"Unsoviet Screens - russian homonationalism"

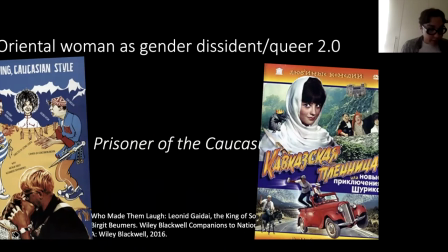The plot itself is completely orientalist and insulting to victims of gender sexual violence, but I find the visual representation of oriental people in this film even more shocking.
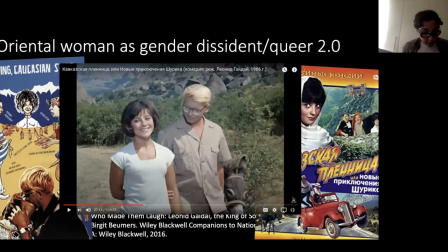So let's look at Nina and Shurik first. Here is the still of Shurik and Nina walking together somewhere in the mountains. In case you're wondering why Shurik has this obviously fake blonde hair, basically the director had some weird racial hang-ups about skin and hair colour.
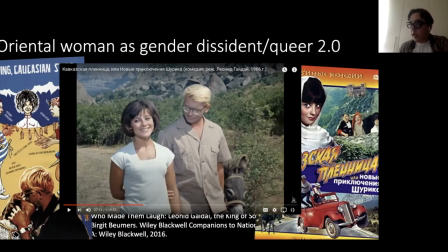Here's what Elena Prokher, the main scholar of the director's work, had to say about it. Alexander Djembyanenko, the actor who plays Shurik, was for Gaidae the epitome of a pure soul, and in order to achieve the isomorphism of concept and character,
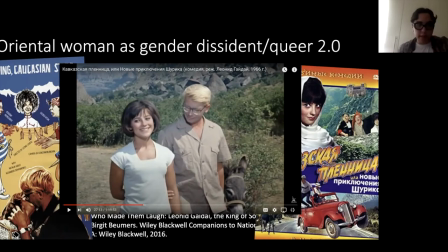the actor had to bleach his dark hair because obviously dark-haired people can't have pure souls. I can only assume that this weird colorism is also the reason Gaida cast Natalia Varley, a Romanian-born actress of Welsh-Russian-French descent in the role of Nina.
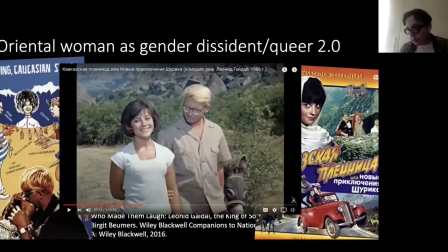Although Nina is an Oriental character, she's meant to be an Oriental woman who has already been liberated by the Soviet state. She has passed into whiteness. As such, she's played by a white, if olive-skinned actress who speaks Russian without an accent and wears relatively revealing clothing and short hair.
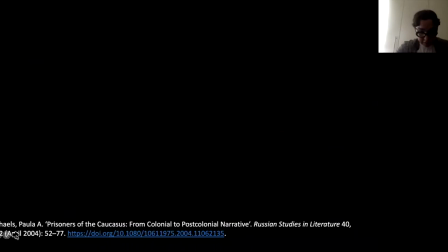Clothing is really crucial, I'll come back to this later. Compare this to the film's representation of oriental savages,
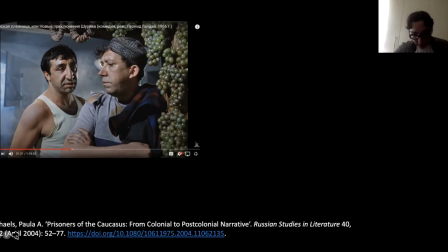Nina's uncle is portrayed as a muscular, hairy and hypersexual thug. In this still, the uncle is threatening one of the Russian criminals he hired, who's wearing obviously an orientalist hat because that's what you do um seeing a man's hairy muscular
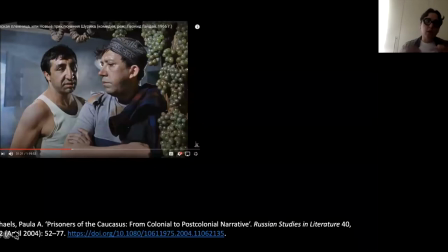chest under a thin tank top was rare in soviet cinema and in all guy dive films this kind of a shirtless or a tank top oriental man is used to symbolize kind of a british oriental or oriental character and
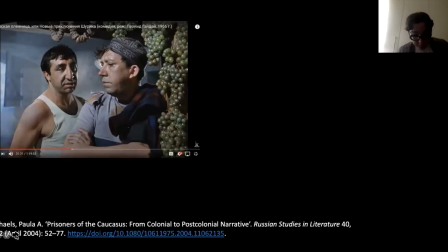a character like this appears in all his films actually almost every all of his films um In this film, specifically, we do not see anyone, even Mina, in a greater state of undress. But we do see Oriental men engage in other Soviet undesirable activities.
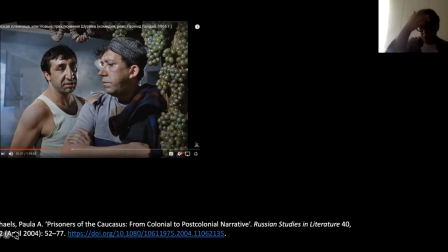Here, plentiful grapes hang in Comrade Tsarhov's barn, suggesting that he is running a private business or embezzling produce from state-owned farms.
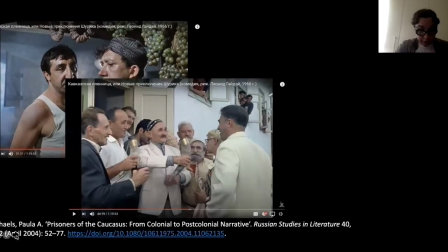In this, still, from the scene of a local wedding, we also see plentiful drinking. Excessive alcohol consumption was officially frowned upon by the Soviet ideology. as a side note drinking is not traditionally considered to be for men in some Muslim communities in the Caucasus more
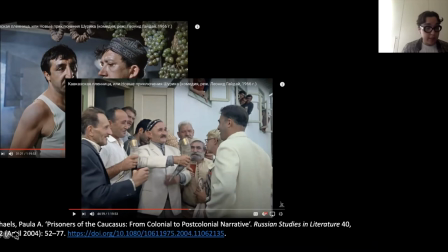covertly this wedding scene also unveils or hints that Russian fears about gender segregation in Oriental society homosexuality and maybe even sexual activity between older and younger man which is kind of an implicit trope in Russian Soviet
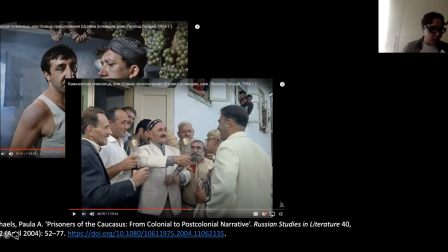culture which is rarely stated explicitly but it but it's centered out in many ways not just in cinema. Kind of this idea that the Muslim society is older men sleep with younger men. Interestingly the film itself is complicit in the erasure of women. I mean big surprise here.
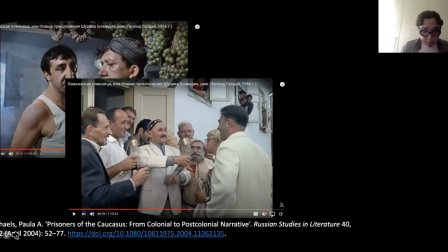There are only three women who speak on screen. Nina herself, a Russian doctor at the local hospital. All the doctors are white in Russian, and Nina's aunt who is pictured here.
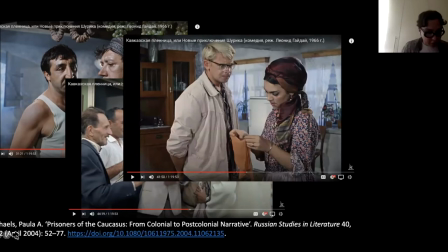The film follows orientalist conventions to the T, showing her sequestered inside the household wearing some form of turban or headscarf with a moustache and bushy eyebrows. During her brief conversation with Shurik,
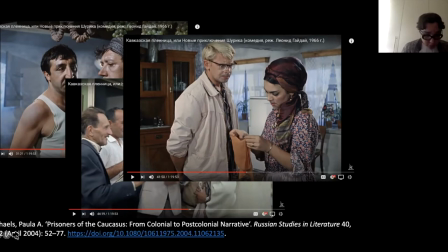she keeps her eyes to the ground and explains in a near whisper that in these parts you might not even know who the groom is until the wedding day. All the while, Shurik shouts and berates her.